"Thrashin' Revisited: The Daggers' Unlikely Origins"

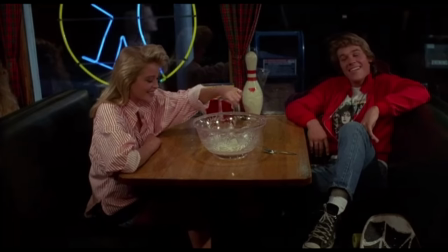Superficially, David Winter's 1986 film, Thrashin', is a skateboarding-themed version of Martha Coolidge's Valley Girl,
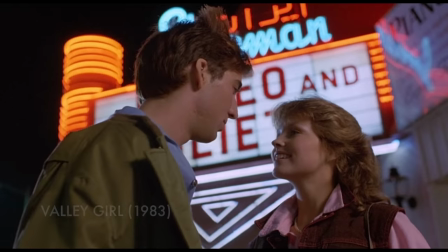though it more conspicuously emphasizes the rival clan elements from Shakespeare's Romeo and Juliet.
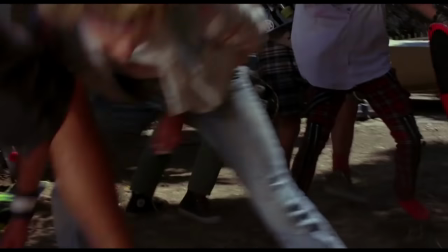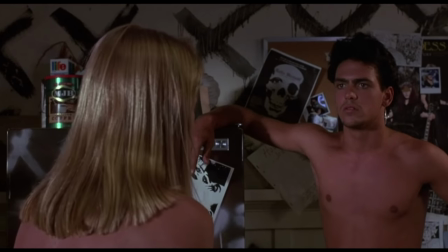The dialogue is terrible, even by 80s teen romance standards.
That wild Indian picture happens to be Stylin'.
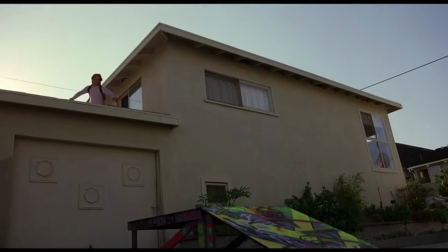You don't know what you're talking about.
Despite its many faults,
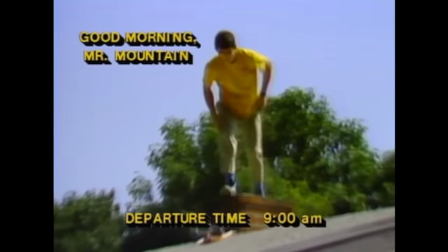part of what Venerate's thrash into cult status is that its skateboarding montages are a cinematic remake of Pal Peralta's first two films,
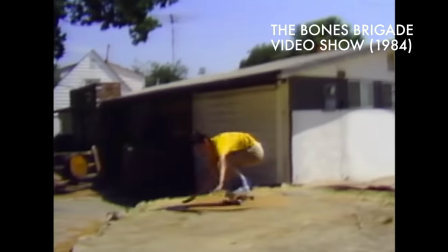The Bones Brigade Video Show, and Future Primitive.
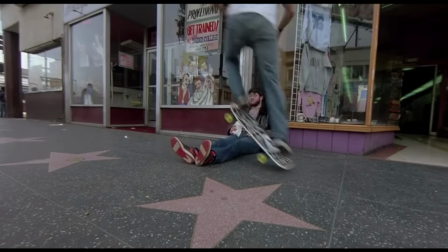With Stacey Peralta on board as second unit director, and Tony Alva credited as technical advisor,
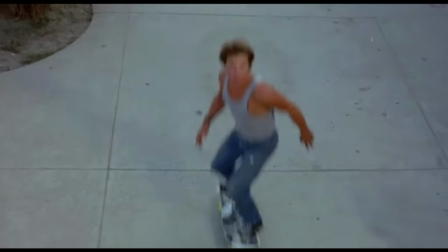it's only proper that the San Fernando Valley versus Venice Beach rivalry assumes a prominent role in Thrashing.
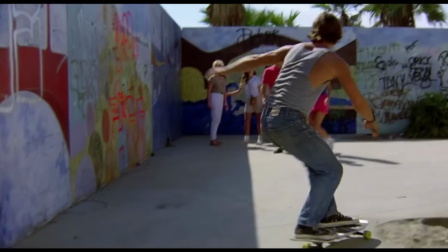This divide is expressed figuratively rather than geographically.
Yeah, well, I knew him when he was Ralph and he lived in the valley, man.
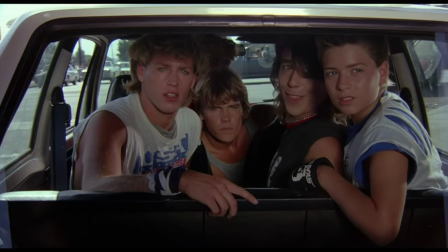Now he's a monk and he thinks he's cool.
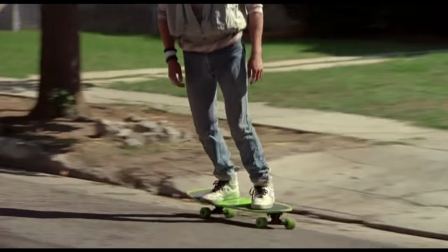The ramp locals, whose halfpipe is located within pushing distance from rival Dagger's beachside headquarters, couldn't live further north than Pacific Palisades.
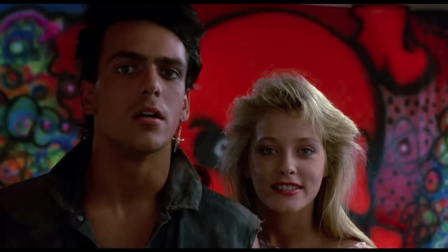Dagger's leader Tommy Hook, despite his seething localism, is originally from Indiana.
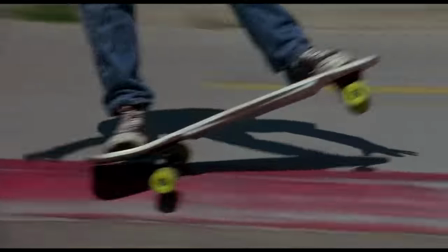Protagonist Corey Webster is the odd man out. He's neither the Val Geek nor Venice Thug, but seems well known within the skate scene.
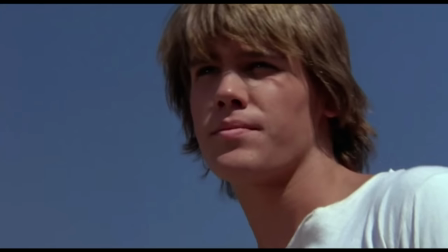But as a Tracker Trucks proponent, he's an honorary Val. Corey's love interest Chrissy is equally out of place.
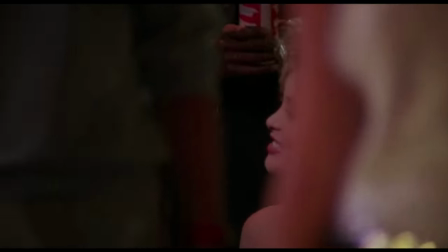The Midwestern prom queen at a ne'er-do-well gathering only reinforces her urban naivete.
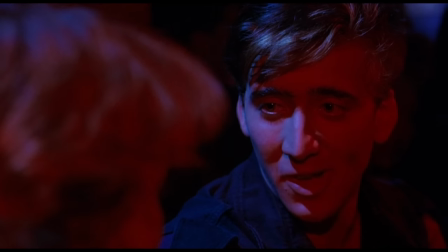Though faithfully Shakespearean, any further semblance to Valley Girl ends here.
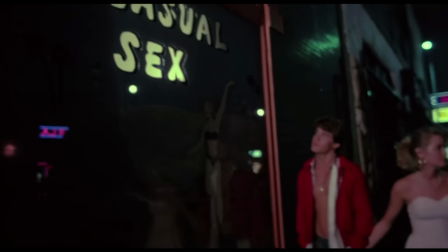Chrissy and Cory's night on the town, strolling past peep shows and bondage shops, illustrates that the city is new for both of them.
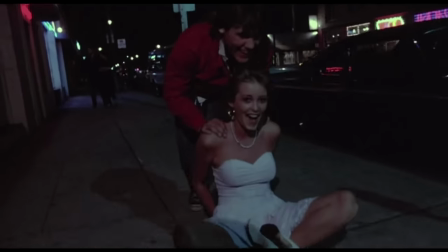Some of the closely filmed wide angle shots almost resemble a skate video.
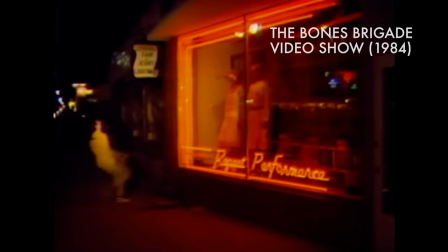It's as if we're seeing the young couple through the guileless lens of Lance Mountain while he skates through Hollywood in the first Bones video.
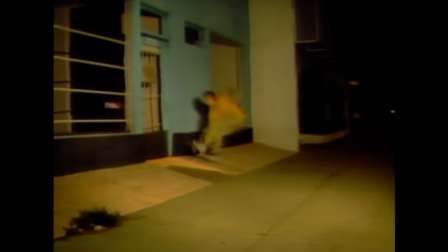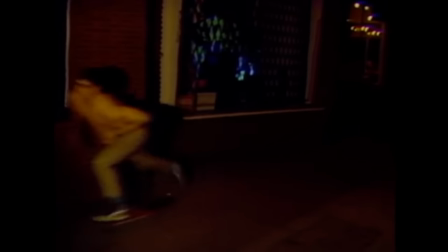Director Dave Winters must have been impressed enough with Stacey Peralta that he employed
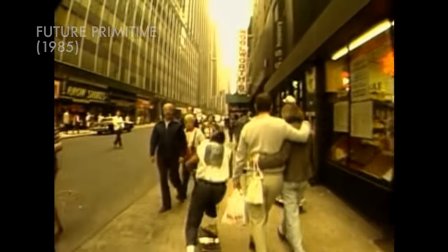him to recreate the city street skating sequences from Future Primitive for Thrashing.
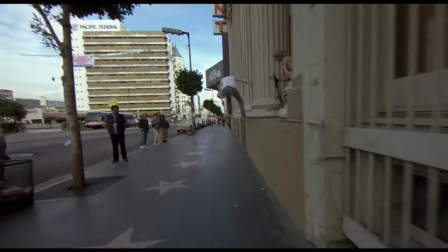Instead of downtown Manhattan, we see Lance Mountain and Steve Caballero donning wigs as ramp locals,
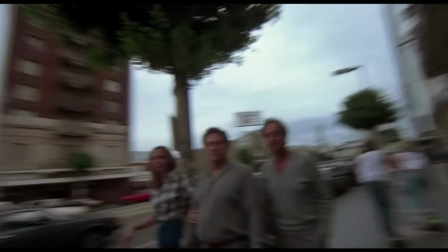snaking through pedestrians along the Hollywood Walk of Stars.
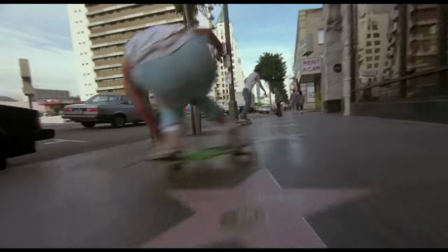I'm certain this is not as coppice. No one else did 1 foot 180 slides.
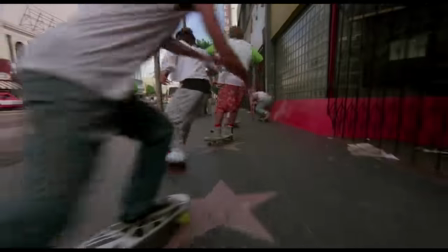This part of the film looks unlike a studio production. Here, Thrashin serves as a blueprint for future skate videographers in urban settings.
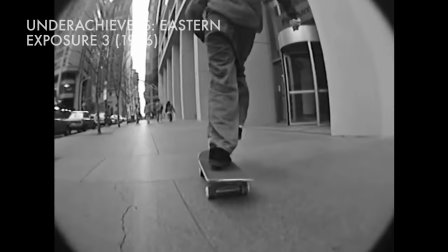Skate followed camera work, super wide lenses, low angles, and bystander shots for context.
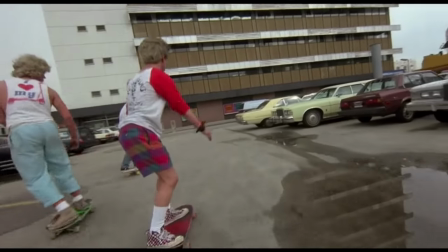By the 1986 release date of Thrashin,
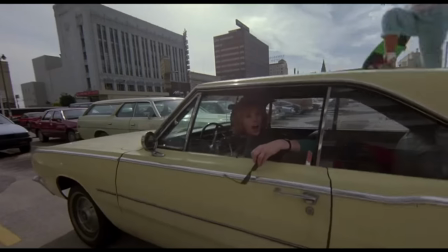skateboarding had grown in popularity and labels such as Street Style and Vert began to define skaters.
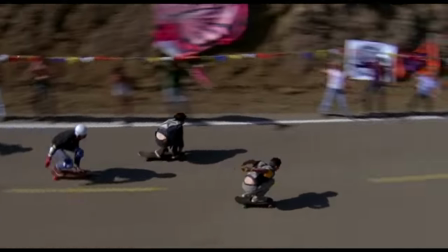Meanwhile, fringe subcategories such as Downhill and Freestyle were fading into obscurity.
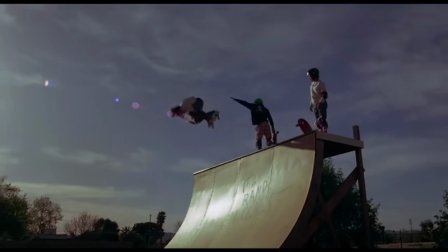A perhaps unintended positive consequence of drawing from earlier Bones videos was showcasing
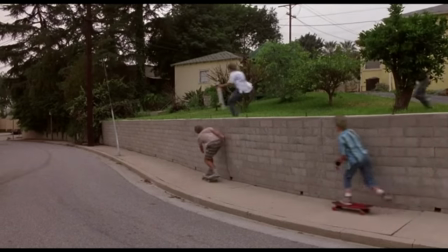backyard ramps or just the idea of cruising down the street without spot destinations in mind.
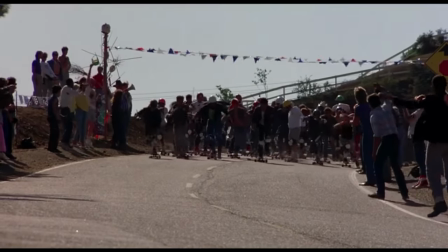The LA Massacre downhill race exemplifies this facet of anachronistic skateboarding and thrashing.
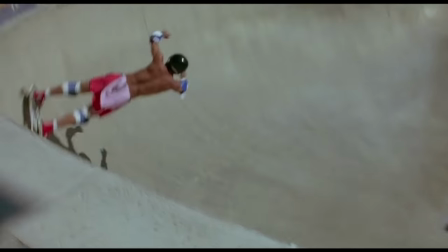The Del Mar Bowl contest, shown earlier in the film, would have provided a more apt setting for the ending than a race.